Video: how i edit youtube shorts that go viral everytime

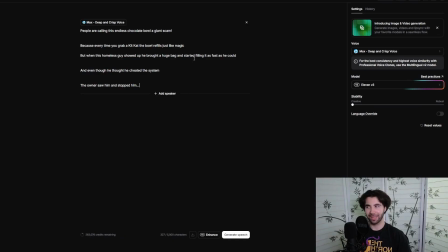Also, one thing I do want to mention is I'm not the biggest fan of CTAs, which are call to actions, like saying like the video or subscribe, because a lot of the times gurus suggest these things, but if you don't apply them carefully, it can kill your retention. I've literally seen this endless times, and sometimes that simple fix alone can stop your videos from getting 30,000 views and make them go viral.
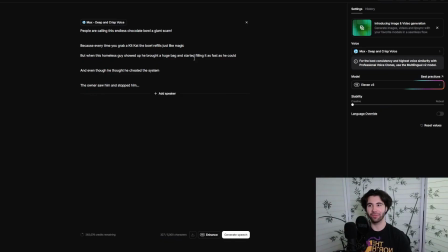Because if you're just adding a long CTA at the end of your video, like and subscribe if you think this video is cool. For example, people know the video's over with and they'll swipe away and it'll ruin your retention graph. Obviously, there are more advanced ways that you can add CTAs within the script, but on some level, a CTA is always pretty much going to damage your retention.
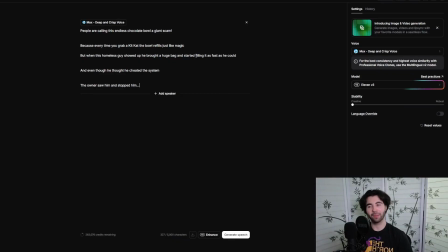Almost always. There are a lot of use cases for it, but again, I don't want to go super deep into this stuff right now. That's just a little bit of extra sauce for you guys. So you can either download the voiceover with 11 Labs, or you can just make the voiceover yourself with your own mic.
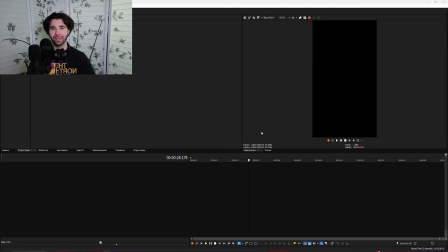And now let's edit the video. So open CapCut or whatever editing software of choice you use. Some people use Premiere Pro, some people use CapCut. CapCut's a good beginner option, but Premiere Pro in the future, if you're looking to edit long-term, probably the best option for you.
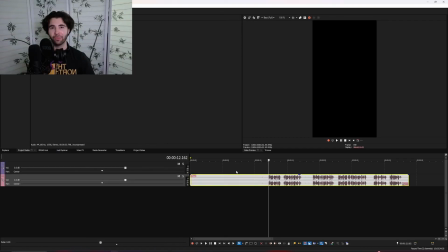I use Vegas Pro because I'm an unk, okay? You're gonna drag the voiceover in and you're gonna remove all the dead space in the audio.
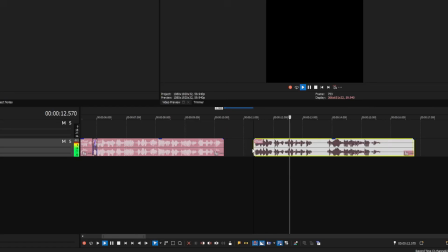This is just so the video is faster paced. We don't want any gap between sentences. Then we're gonna drag our clips in.
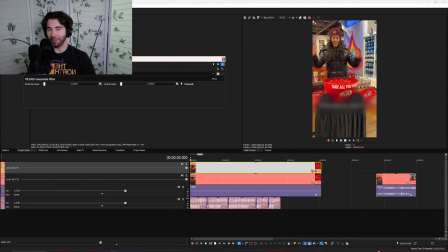This clip has some captions on top of it, so I'm just going to duplicate the layer, add a mask, and then add some Gaussian blur so that way the caption is kind of blurred out.
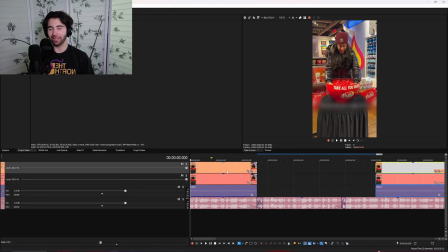Make sure for each sentence we kind of have a clip cut. It just looks really clean. Like for example, after the hook, we're going to cut to a slightly different clip. You can see right here. Calling this endless chocolate bowl a giant scam because so now we're moving to a different clip after that, and we're just going to do that for every sentence.
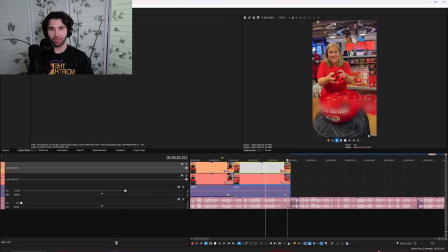Okay, for the hook here, I actually added 2 different clips, right, just to kind of make it look even better.
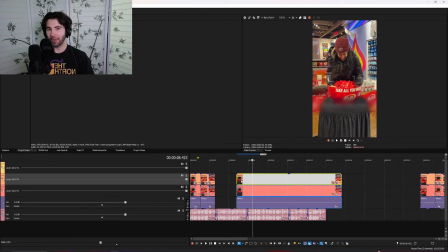People are calling this endless chocolate bowl a giant scam because now we're moving on to the context of the video so you can kind of let it play a little bit more.
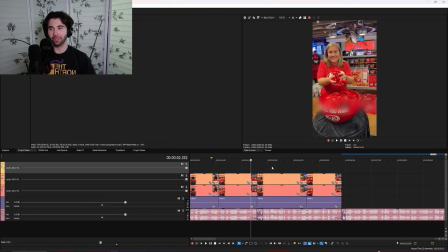And we're just going to line up the video to align with whatever the script or the voiceover is saying. So if I'm saying this guy took the Kit Kats, then we're going to show that guy on screen. This is kind of the context of the video.
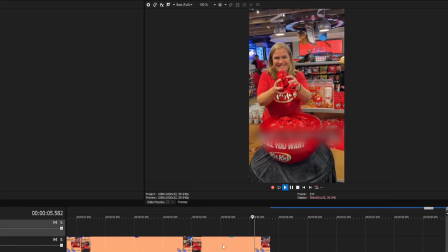Because every time you grab a Kit Kat, the bowl refills just like magic.
But when this All right, so I'm going to play the final part of the video for you guys.
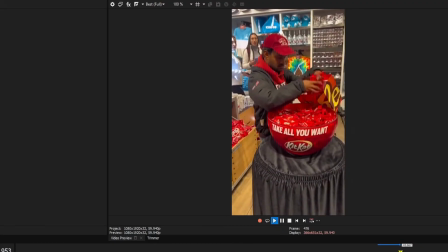But when this homeless guy showed up, he brought a huge bag and started filling it as fast as he could. And even though he thought he cheated the system, the owner saw him and stopped him. I'm sorry, sir.
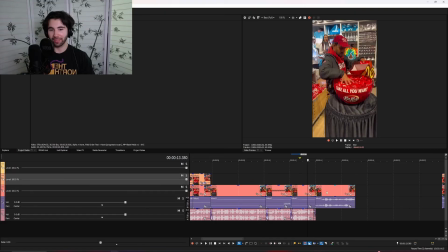Sir, I'm sorry.
And then obviously we have the payoff at the end where the owner tells him to stop.
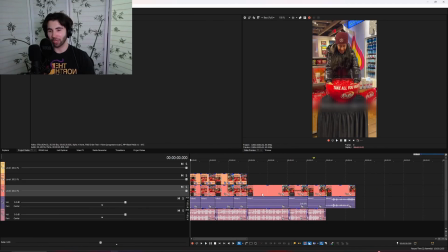Okay, so now we have the basic structure of the whole entire video.
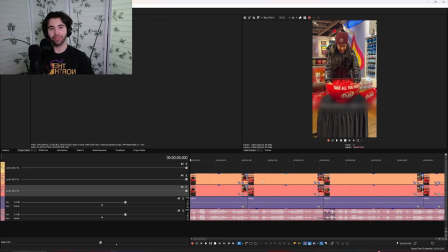So we can go through, actually make it transformative, add sound and visual effects and really whatever else you want to add just to make it saucy.
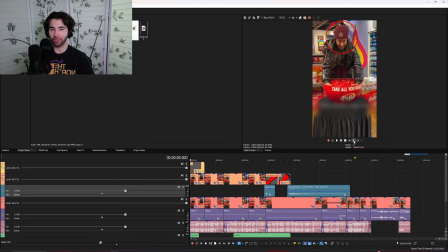All right, so I went through, added some visual and sound effects, and I'm going to play the whole thing for you guys. Obviously this is a pretty basic tutorial, but you'll get the general idea.
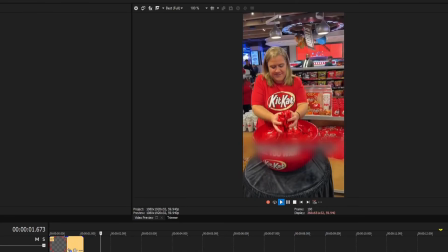I'll let it play through once and then I'll kind of describe some of the stuff. People are calling this endless chocolate bowl a giant scam because every time you grab a Kit Kat, the bowl refills just like magic.
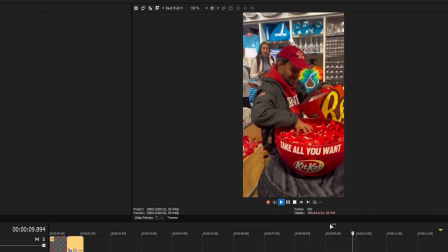But when this homeless guy showed up, he brought a huge bag and started filling it as fast as he could. And even though he thought he cheated the system, the owner saw him and stopped him.
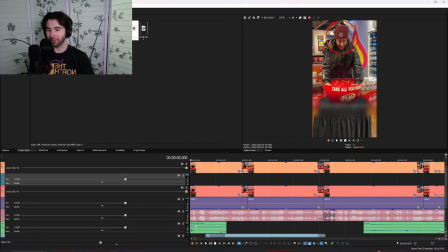I'm sorry, sir. Sir, I'm sorry.
All right, so first thing at the beginning, we have a basic pop sound effect, and that just creates this sound.
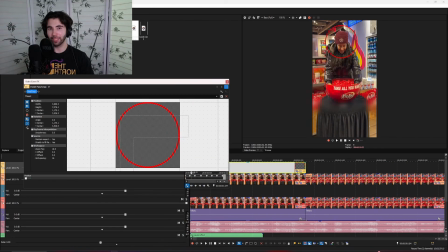People are calling.
And then we added a red circle, and then we just keyframed that with her head so it kind of moves wherever her head goes.
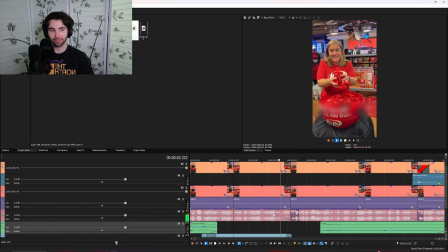Then next we added a little riser to give it this sound effect.
A giant scam.
Because while we actually zoomed in the script here onto this lady.
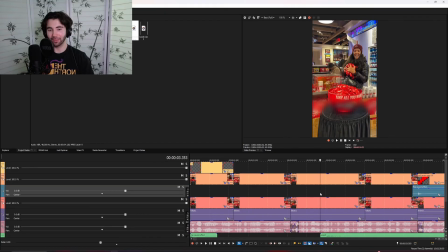Then we're back to the context of the video, and I did a little whoosh sound effect when I zoomed in on this lady right here.
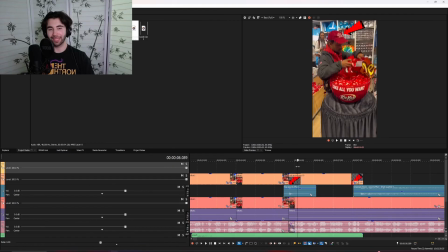Time you grab a Kit Kat, then I did another pop sound effect, and I did an arrow this time and keyframed it with this guy's head.
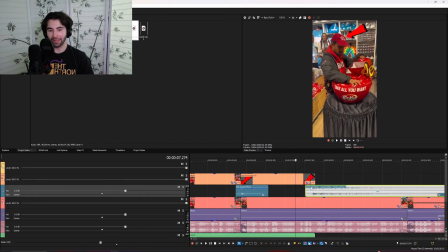Very simple, same exact process, so it just moves with him. And then as soon as I was done with that, I did a little zoom sound effect, and I also added a cinematic boom to make it kind of more dramatic.
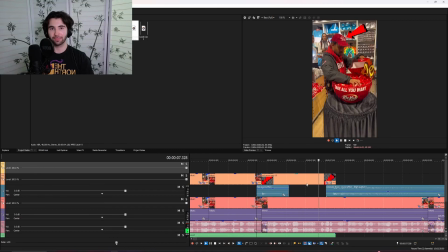You'll see what it looks like.
But when this homeless guy showed up, he brought a huge bag and started filling it as fast as he could.
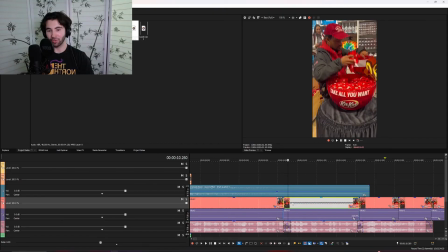Then I didn't really have much else to add here, so I just added a zoomed up picture of him, like, so it looks like he's taking even more Kit Kats than he actually is.
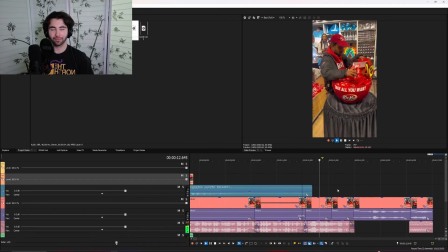Even though he thought he cheated the system, the owner saw him and stopped him. I'm sorry, sir.
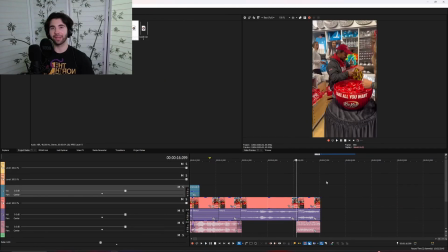Sir, I'm sorry.
And then we just have a Vine boom sound effect at the end, kind of just accentuating that it's a funny clip and it should be taken as funny. Like I said, you can get way more advanced with the editing style if you'd like. You can go way harder, add more fitting sound effects, more visual effects, and really just go crazy with the editing. Whatever you want to do, it's your video, you are the creative. And that's literally all I do.